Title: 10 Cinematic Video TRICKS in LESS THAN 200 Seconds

Hello ladies and gentlemen, welcome back to another video. This is 10 cinematic video tricks in less than 200 seconds. Enjoy. Number 1, make sure your shutter speed is double your frame rate. So if you shoot at 25 frames per second like I do, then your shutter speed should be 1/50th of a second. If you're shooting too fast a shutter speed, you get that weird, jerky, kind of too sharp, unnatural footage, and it just doesn't look cinematic at all.
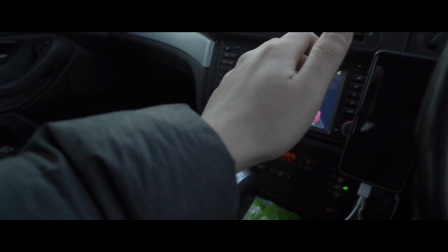21s
Number 2, use slow motion. But only use slow motion if it adds to the story, and when you do use slow motion, shoot at a higher frame rate and then scale it back when you're editing it. You can slow down footage that hasn't been shot at a higher frame rate, but it doesn't look as good. Number 3, use a gimbal.
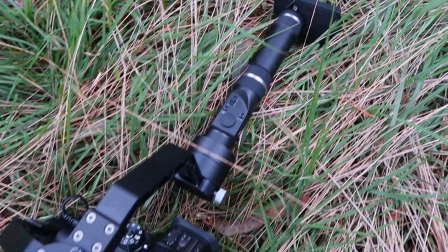35s
So a gimbal can help you to get those super smooth buttery shots, but you should know when to use it.
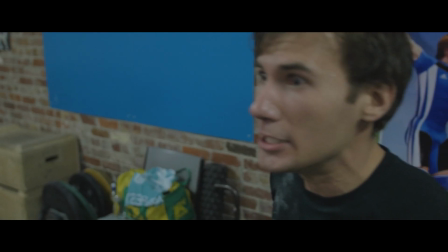40s
If you've got a really high action scene, sometimes a handheld camera movement is better because you can get that, camera shake and add some anxiety to the scene. But yeah, gimbals make things super smooth and they look really nice. Tip number 4 is color correction and grading.
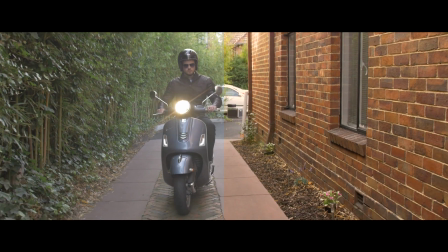53s
Color correction obviously makes things look good, and color grading can give your footage that certain type of mood or feel that you're going for.
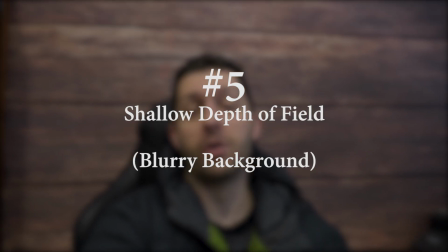59s
So yeah, color grading is awesome. Tip number 5 is to shoot with a shallow depth of field, and that's when the subject's in focus and the background's out of focus.
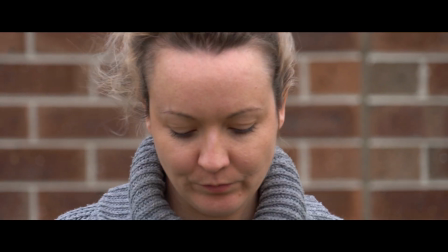67s
There's a couple of different ways you can do it.
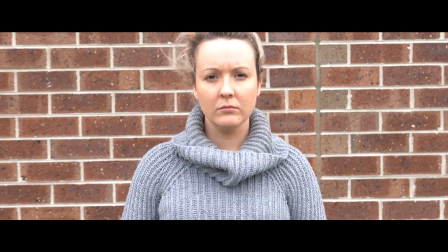68s
One of them is to use a wider aperture on your lens, and the other way would be to zoom in your lens and keep the subject further away from the background, and you should get a blurred out background. The problem with shooting with a wider aperture during the day is that sometimes your footage will be really blown out no matter how low your ISO is, and you've got to keep your shutter speed at double your frame rate. So that's when you'll need to use ND filters.
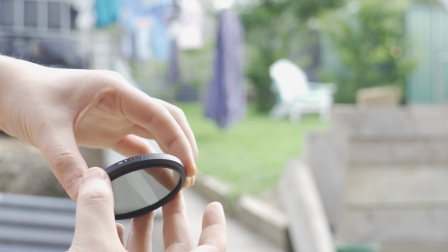88s
This was going to be a tip on its own, but I'm just going to add it to this one. So use ND filters in order to get the perfect shutter speed, and so you can pick a wider aperture to get that blurry background.
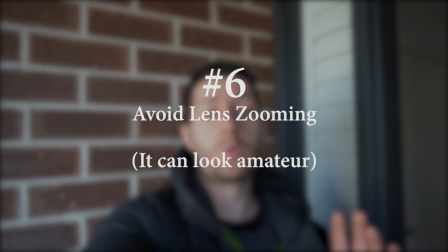97s
So tip number 6 is to avoid using the zoom on your lens. It can look really amateurish, and it's better for you to just push in with the camera rather than zoom using the lens like this. Tip number 7 is to shoot through objects. Now you can shoot through objects such as trees, leaves, glass, windows, all that type of thing.
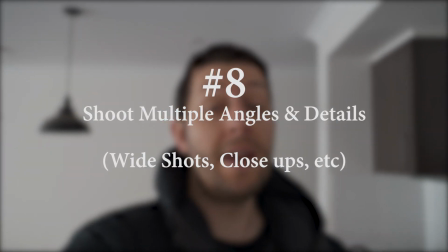114s
It just adds some depth to your footage and looks absolutely awesome. So tip number 8 is to shoot multiple angles and different little details of the same footage. This just gives you more things to work with in post and spices things up that little bit. Tip number 9 is to choose suitable and good music for your footage.
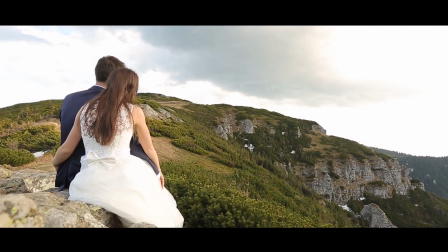129s
So you probably wouldn't have action music playing over a wedding video, but you get the idea. So the final tip number 10, is to use sound design in your videos. So use whoosh sounds when you've got transitions, use the sounds of traffic, footsteps, all those things add so much more depth and character to your footage, and it really sells the effect. Alright, so I hope you enjoyed the video. I hope you learned something. If you did learn something, feel free to drop a like. Feel free to ask me anything in the comments, and I'd love if you'd subscribe. But other than that, I'll see you guys soon. Thanks very much for watching.